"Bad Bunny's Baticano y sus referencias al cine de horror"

Yo no sé de Benito, pero sí sé de cine, y es por eso que en este video vamos a hablar del nuevo video musical de Bad Bunny Vaticano.
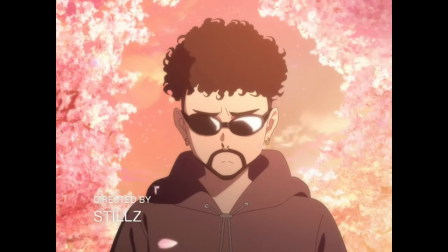Dirigido por Stills, mejor conocido por su colaboración con Bad Bunny en Yonaguni, y publicado el 31 de octubre del 2023, Vaticano es un video musical que le rinde tributo con sus visuales al cine de horror de principios del siglo pasado. Y esto es una excusa perfecta para hablar de estos clásicos, porque probablemente muchos fanáticos de Bad Bunny, que no son cinéfilos, no saben de dónde vienen esas referencias.
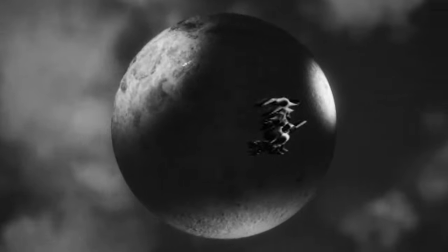Dicho esto, vamos al video. La apertura, obviamente todo el mundo sabe que es una referencia a Universal Pictures, pero ¿sabes a cuál logo y época específicamente?
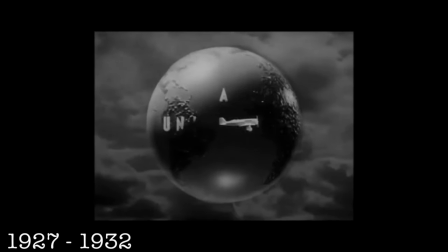Si contestaste la encarnación del logo que el estudio usó de 1927 al 1932, estás en lo correcto.
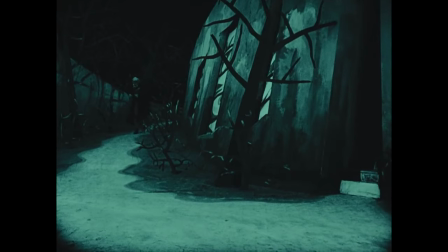El título y la primera mitad del video en sí son mayormente una referencia al expresionismo alemán,
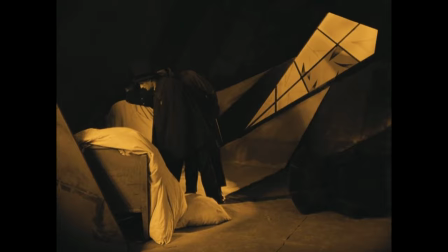un movimiento artístico de principios del siglo pasado el cual buscaba enfatizar las emociones más que replicar la realidad,
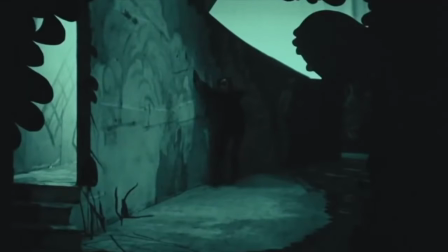rechazando el realismo cinemático, usando visuales distorsionados y actuaciones súper expresivas para reflejar los conflictos internos.
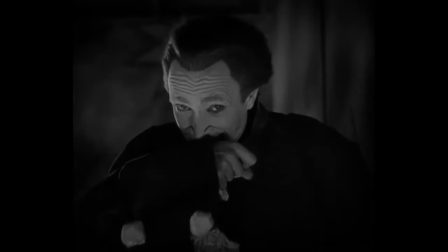En otras palabras, es un arte más teatral.
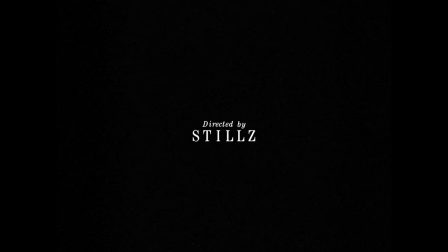Sin embargo, el título del director es uno más moderno y estilizado, y automáticamente me hizo pensar en Robert Egers,
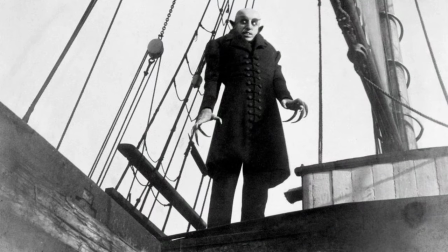quien a la fecha está supuesto a dirigir el nuevo remake del filme silente de 1922 Nosferatu.
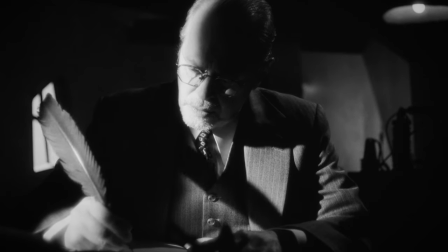En la primera toma vemos a Steve Buscemi y el escenario detrás de él sin perder tiempo nos muestra sus influencias del expresionismo alemán.
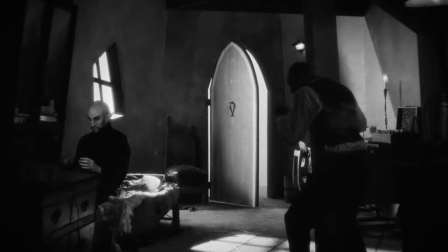Estas primeras escenas hacen una triple referencia a The Cabinet of Duster Caligari 1920,
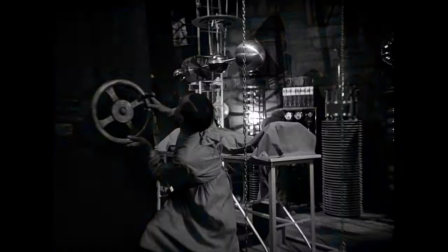Nosferatu 1922 y Frankenstein 1931.
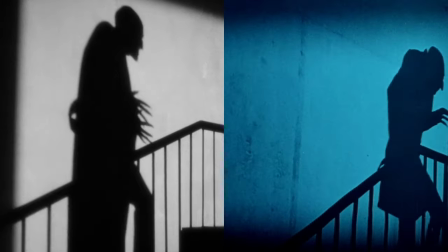Obviamente la escena en la que vemos la sombra recortada en la pared de Count Bonnie subiendo las escaleras Sí,
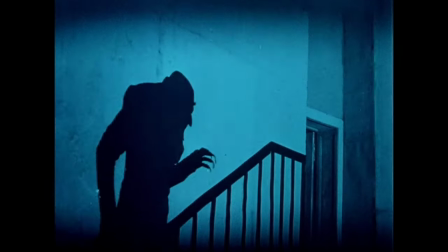le estoy diciendo Count Bonnie Es una recreación de la icónica escena de Nosferatu Dicha escena ha sido infinitamente imitada y replicada Incluyendo en mi cortometraje de un minuto Wake Me Up Lo interesante de Nosferatu es que es un plagio de Drácula Al punto de que la corte encontró culpable a los cineastas Y mandó a quemar todas las copias de la película Afortunadamente una de esas copias se salvó Y este clásico fue preservado Ya que Nosferatu es la primera película El primer medio en que muestra a los vampiros Siendo débiles ante la luz del sol Todas las películas o series que tú has visto En donde los vampiros se queman por la luz del sol El origen
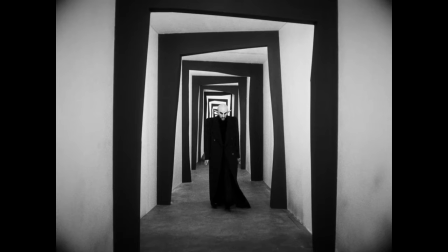de eso viene de esta película Amo la escena del pasillo extorsionado Eso es full expresionismo alemán Cambiamos de escenario y nos transportamos a
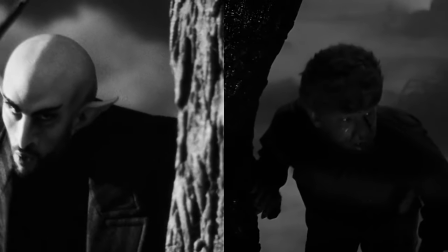un bosque En una noche de luna llena Que es una clara referencia a The Wolfman 1941 Y con un cartel que leé,
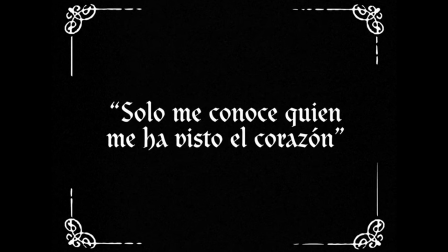solo me conoce quien me ha visto el corazón, tenemos un cambio de personaje.
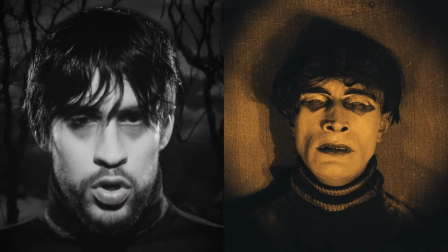Ahora Bonnie se transforma en Césare, de The Cabinet of Dr. Calgary, la primera película con un giro inesperado.
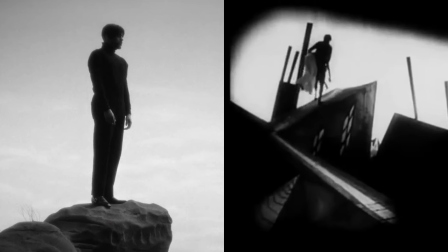Sin embargo, a diferencia de los escenarios deformados de The Cabinet of Dr. Calgary, lo vemos en un ambiente más natural.
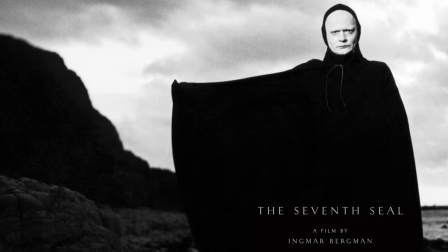Y voy a super especular, pero quizás esto es una referencia a The Seventh Seal, 1957, de Ingmar Bergman.
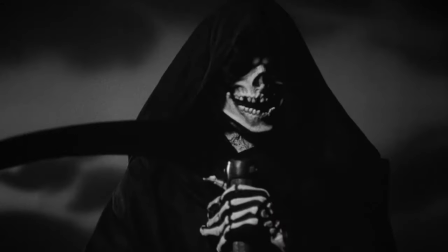No sé, pero el hecho de que es más o menos en esta parte que empezamos a ver a la muerte encarnada,
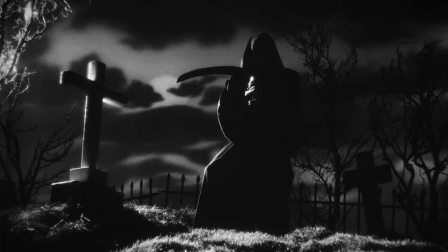Guadaña incluida, sí, el site en español se llama Guadaña, me hace pensar en The Seventh Seal.
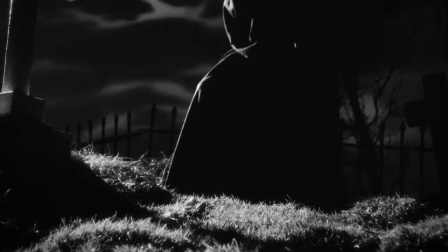En el cementerio vemos a un muerto revivir con la icónica imagen de una mano saliendo de la tumba. Piensa en cualquier película de zombie, probablemente sea una de las primeras imágenes que te viene a la mente.
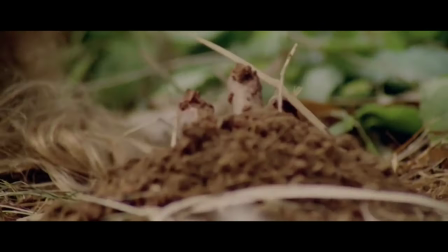A mí me hace pensar en Carrie, me hace pensar también en Zombie de Lucio Fulci, película italiana de los 70.
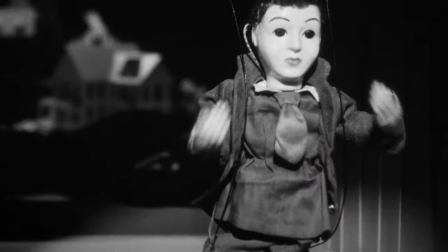No tengo ni idea si La Marioneta es una referencia a alguna película en particular,
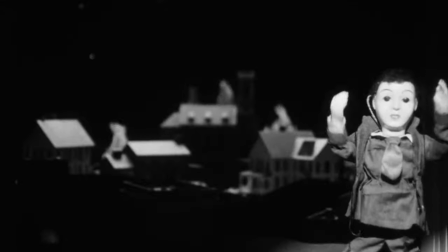lo que sí noté es que en el fondo hay unas casas quemándose mientras que La Marioneta predica,
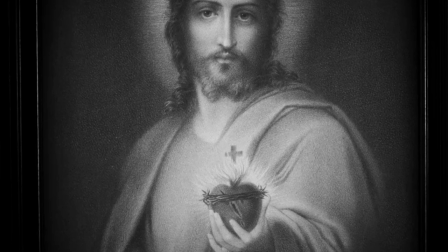y así mismo hacemos transición a una casa con un cuadro de Jesús mientras que un hombre maltrata a su mujer.
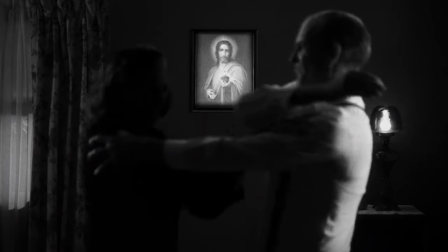Es claro que el mensaje es sobre la hipocresía.